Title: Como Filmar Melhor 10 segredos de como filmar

It will take time to learn how to properly balance, but it is absolutely essential.
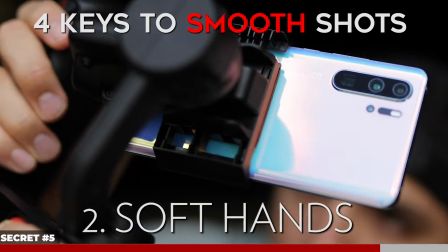21:16 Number 2, learning how to have soft hands for slow, controlled movements. I see too many people making quick, jerky movements, and again, this takes a lot of practice to develop that soft touch.
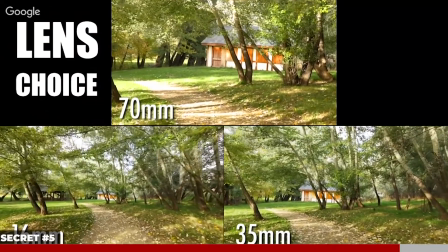21:25 Number 3 is lens choice. The wider the lens, the more it will hide any imperfections in your movements, so starting out with a wider lens is usually better for beginners.
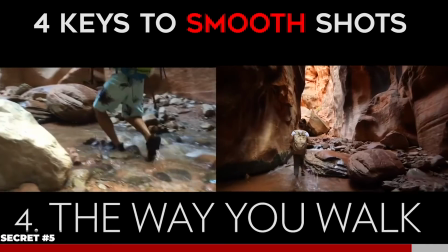21:34 And number 4 is bend your knees to act as shocks to absorb the up and down movements of your footsteps. Again, we cover these 4 keys to getting smooth shots more in depth in the course. We talk more about how to balance the glide cam perfectly and how to balance motorized gimbals.
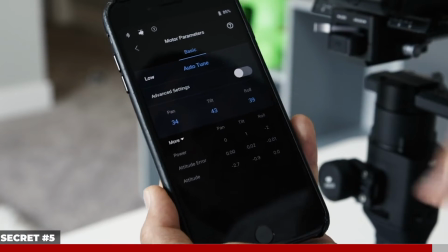21:48 Plus, we give you our favorite gimbal settings,
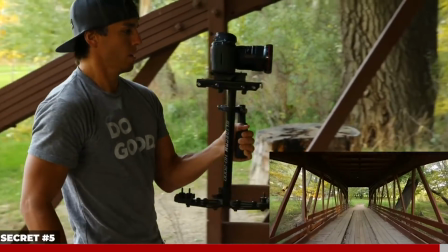21:50 but hopefully that at least gives you an idea of what to focus on to improve the smoothness of your shots so that you can incorporate clean,
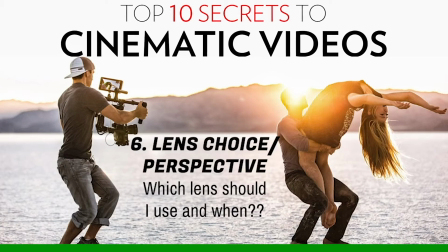21:58 steady movements into your videos. Moving on now to cinematic secret number 6 is perspective or lens choice. Which lens should you use and when? Now, this is a topic that took me years to understand, and I was honestly just guessing for a long time. So what I'm about to tell you will save you years of guessing if you pay attention. First, let's talk about zoom lenses, then we'll talk about prime lenses right after.
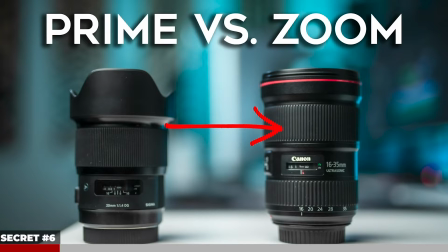22:18 Of my zoom lenses, my favorite lens to use on a full frame camera is my 16 to 35 millimeter wide angle.
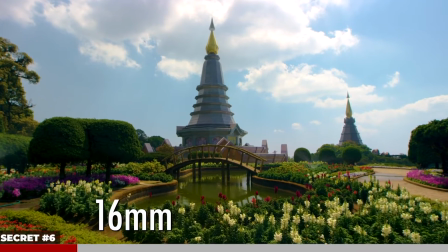22:24 Wide angle lenses are great for things like landscapes because the wide field of view allows you to see more of your surrounding scenery.
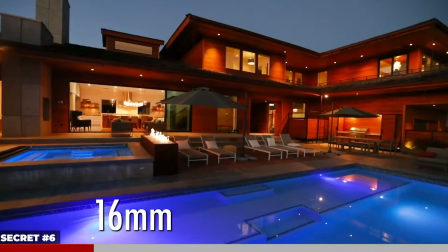22:30 They're also great for shooting real estate or architecture, as it makes the house or building look much bigger than it really is.
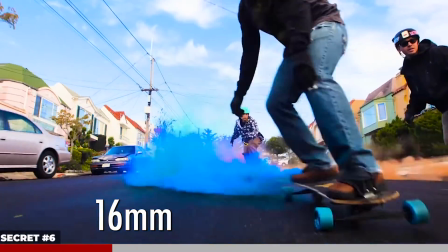22:35 Or when I'm shooting action adventure type stuff, I want to get really close to the action while still being able to see my full subject in the frame.
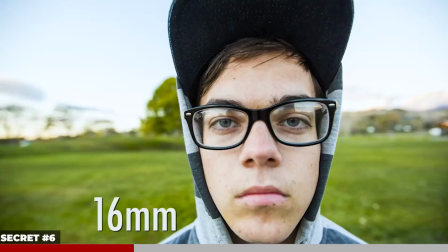22:42 But times that I don't use 16mm is when I'm doing a close-up of the human face. As you can see, it distorts all the facial features and isn't very flattering.
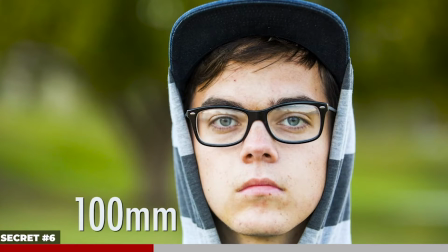22:50 It's been said that between 70 and 100mm is the most flattering focal length for the human face.
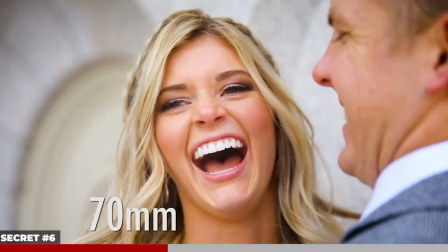22:55 So when I'm shooting something like a wedding or portraits, I always pop on my standard lens,
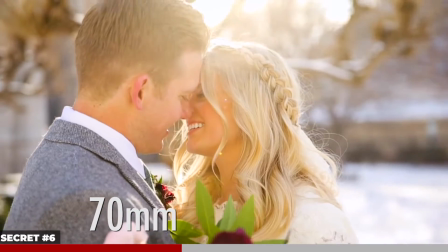23:00 the 24 to 70mm, and this allows me to zoom into 70 when I'm shooting tights of people's faces,
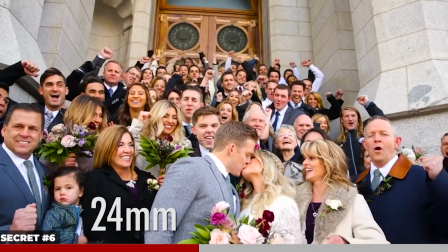23:05 but I still have the flexibility to get pretty wide by zooming out to 24mm to get that wide group shot of the entire family.
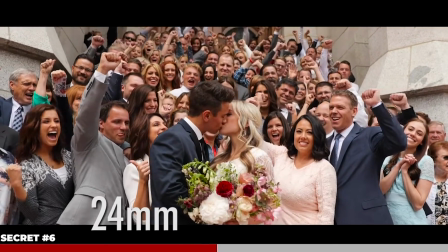23:12 So the 24 to 70 is probably going to be your most versatile all-purpose lens for shooting things like live events.
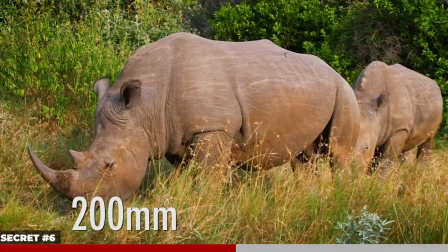23:17 Now my 70 to 200 lens is probably my least used lens of my zooms. The main times I use it is when I can't physically get any closer to my subject,
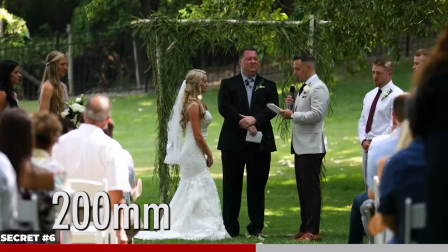23:24 like when I'm filming live workshops or concerts or a marriage ceremony where you are unable to get closer to the action,
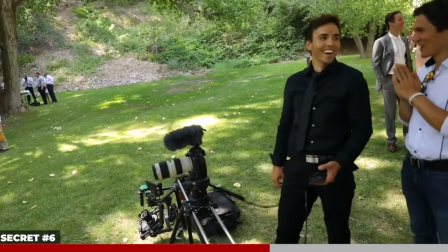23:30 so you have to set up a tripod from far away and just zoom in.
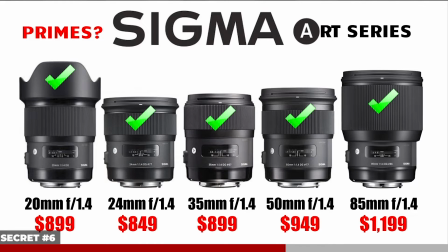23:34 As for my prime lenses, I love Sigma Art primes because they're a lot cheaper than Canon glass, but still deliver similar optical quality. And the Sigma primes that I own are the 20mm, 24, 35, 50, and 85.
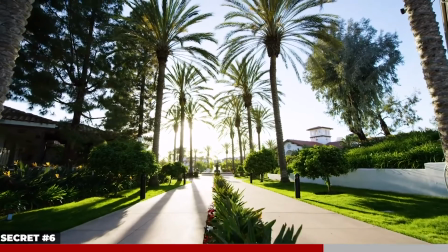23:47 I do also own a Liowa 12mm for those really wide shots and a Liowa probe lens for unique product shots,
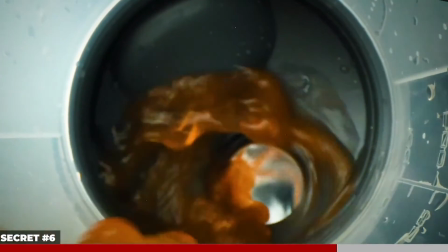23:54 but those are more of specialty lenses.
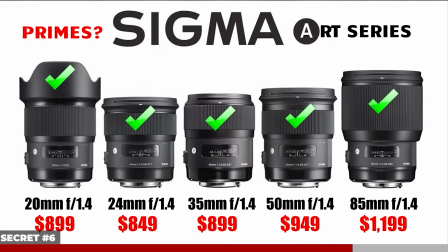23:56 But all of my Sigma Art lenses are a 1.4 aperture, which means I can get even more shallow depth of field, and they allow me to shoot in lower light situations.
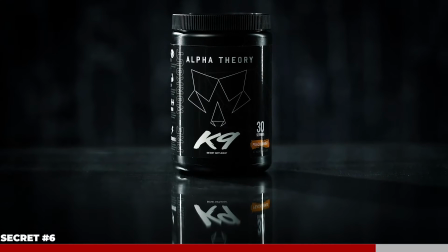24:05 So if you want more background blur and find yourself shooting in a lot of low light situations, then those are the times to choose prime lenses over zooms.
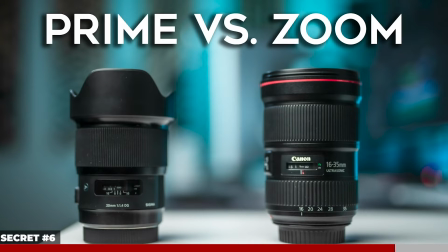24:12 Also, prime lenses typically have better overall sharpness and image quality. The downside to primes, however, is they can't zoom, so you don't have as much versatility and flexibility to get a variety of focal lengths without having to carry around several lenses and constantly be swapping them out and potentially missing out on some of the shots.
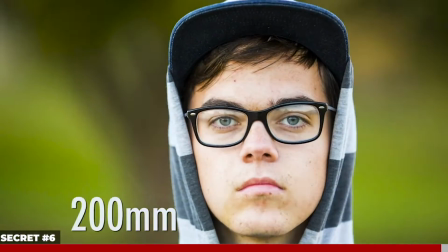24:28 But hopefully those are some good tips for you to help you know my favorite lenses and the times I use them.
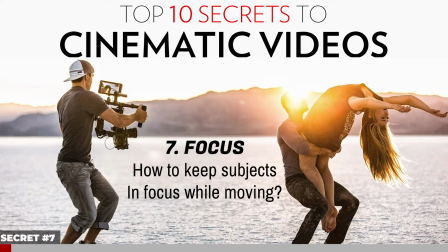24:33 Moving on now to cinematic secret number 7 is focus while moving. Everything could be perfect about your shot, but if it's out of focus, it's not usable.
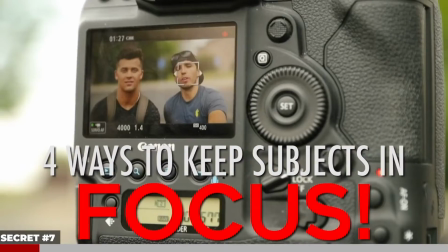24:42 And one of the biggest challenges I see rookies run into is figuring out how to keep subjects in focus while moving.
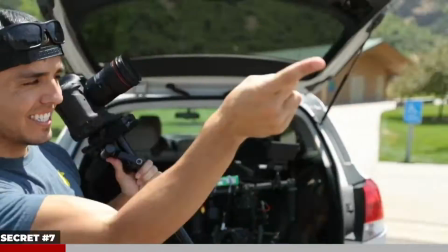24:47 So here's my 4 main tips for staying in focus. Number 1, get a camera with really good autofocus, like the Canon's dual pixel autofocus system.
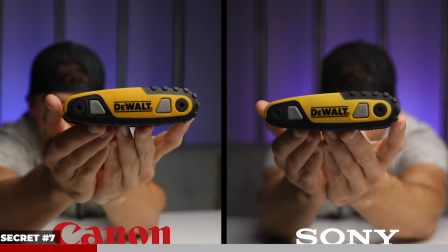24:55 Sony also has really good autofocus, but those are probably the only 2 manufacturers whose autofocus systems I trust right now, but others are getting better over the years.
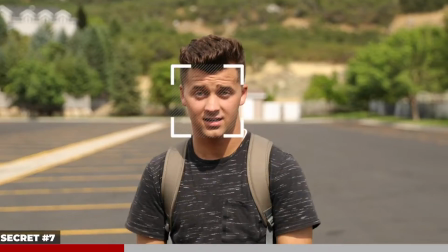25:04 And I probably use autofocus 80% of the time on my shoots because the technology is just that good. But when I'm using cameras like I am now with my Red camera that doesn't have autofocus, here's some tips to use manual focus.